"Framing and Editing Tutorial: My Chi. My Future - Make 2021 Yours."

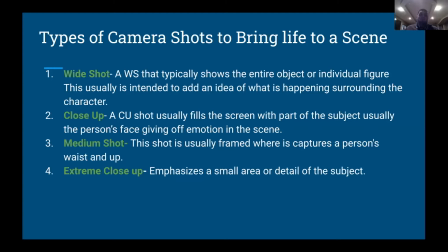493s
And just adding some vibrance into your media pieces, giving people a different kind of perspective. And that's just incorporating some different camera shots. So some that we're gonna be going over today are a wide shot, a close-up, medium shot, and extreme close-up.
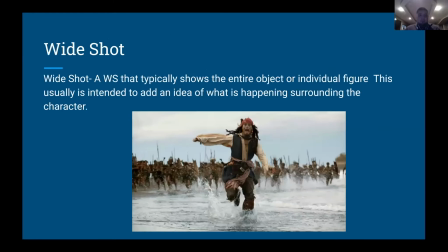514s
So yeah, so kind of going into a wide shot or a WS, which you'll kind of see like film scripts. So a wide shot typically shows the entire object or individual figure. This is usually intended to add an idea of what's happening or surrounding the character.
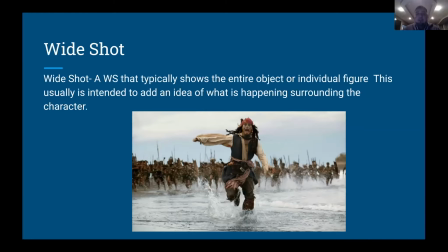534s
So in this kind of instance, you kind of see the wide shot here is capturing the Pirates of the Caribbean pirate kind of running away from the crowd behind him. In the wide shot, we're capturing everything from head to toe, as well as capturing what's going on in the background.
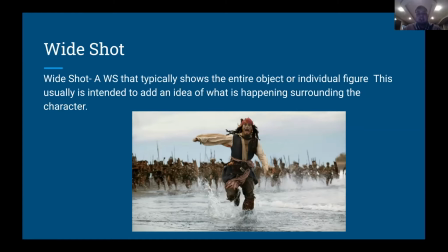551s
And what's going on in the background is him getting chased. So this is a wide shot capturing everything that's going on in the scene.
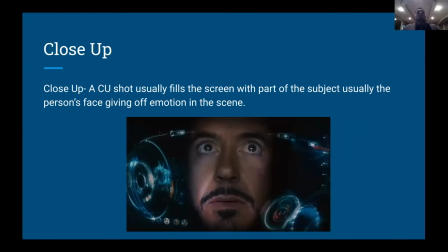559s
The next kind of shot that we're kind of going over is a close-up or a CU. So a close-up shot usually fills the screen with part of the subject, usually the person's face giving off emotion in the scene. So you kind of see in this kind of instance, we're not seeing any of Tony Stark's body from Iron Man, but at the moment we're only seeing his face.
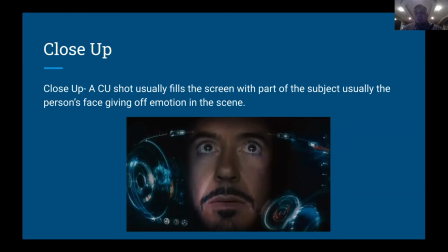579s
And in this kind of scene, we're kind of seeing that Tony's looking a little distraught, a little nervous, and given that is just based on his eye, and his eyes that's kind of giving off the emotion in the scene. So that's kind of when you'll kind of use a close-up shot.
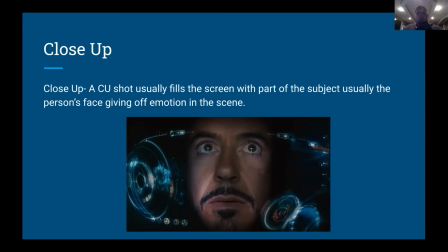598s
Maybe You want the audience to feel some sort of reaction, and kind of understand what's going through the character's mind at the moment. So yeah.
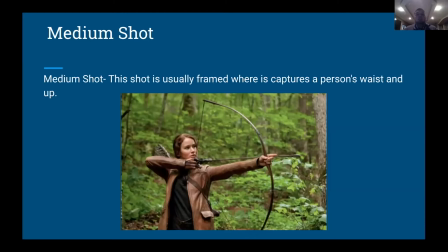611s
So for a medium shot, this is usually a frame where it captures the person's waist and up. So you can kind of see from Hunger Games, Katniss here, we kind of have the shot set up where we're capturing her waist all the way up to her boat.
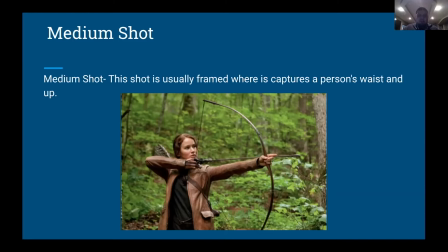629s
So in this kind of scene, it's kind of setting up like an action scene, not giving too much away of what's going around in her surrounding area. Definitely kind of seeing kind of the form that's going on in this instance.
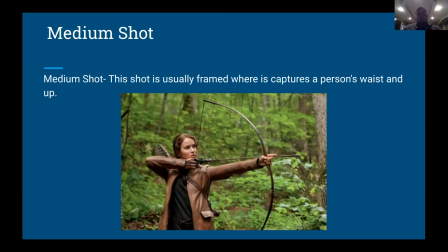644s
And I think for the most part, we wouldn't use it can be somewhat debated with the wide shot, but at the moment, the action that's going on is the bow and Katniss's form. So that's something to kind of think about when you're gonna use medium and the wide shot.
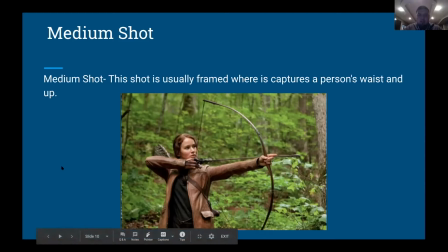662s
And then the last shot that I have for you all today is the extreme close-up.
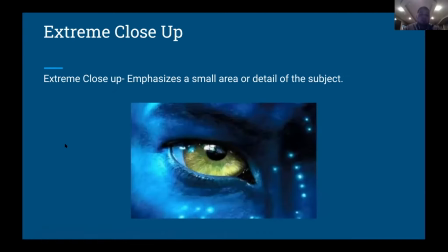668s
So the extreme close-up emphasizes a small area or detail of the subject. Usually kind of focuses on some sort of raw emotion as well, kind of focusing on a main kind of focal point. So you kind of see in the Avatar movie, we kind of focus on the eye right here. And this can kind of vary.
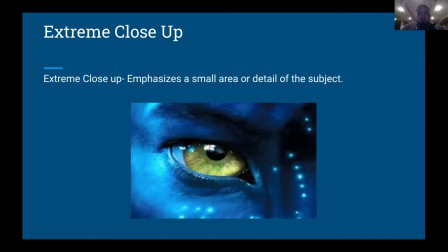688s
So maybe you're kind of, for another kind of instance, maybe you're kind of having someone enter a key into a keyhole. Maybe we have an extreme close-up of the keyhole and kind of having the person insert a key in that kind of instance.
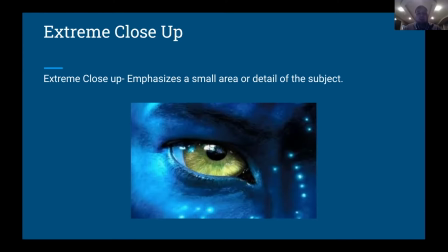703s
So definitely kind of varies on how you want to use an extreme close-up. Maybe we have somebody in an emotional scene where someone's crying. Maybe we have an extreme close-up of the person's eye, having a tear roll down the face.
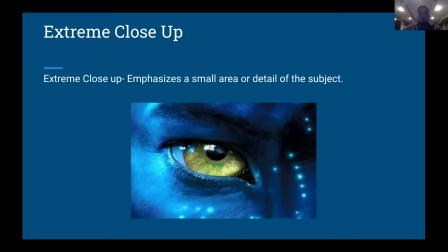716s
And then kind of varies on how you want to incorporate this, giving off emotion to the audience. And I think definitely kind of incorporating these four types of camera shots will definitely liven up your pieces and whatnot,
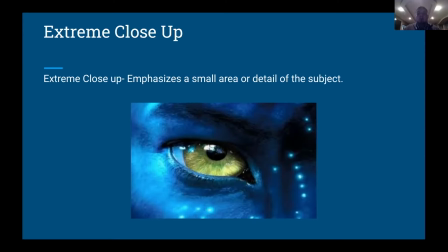732s
giving the audience different kind of perspectives on how they kind of see your characters, as well as just not making your shots overall boring.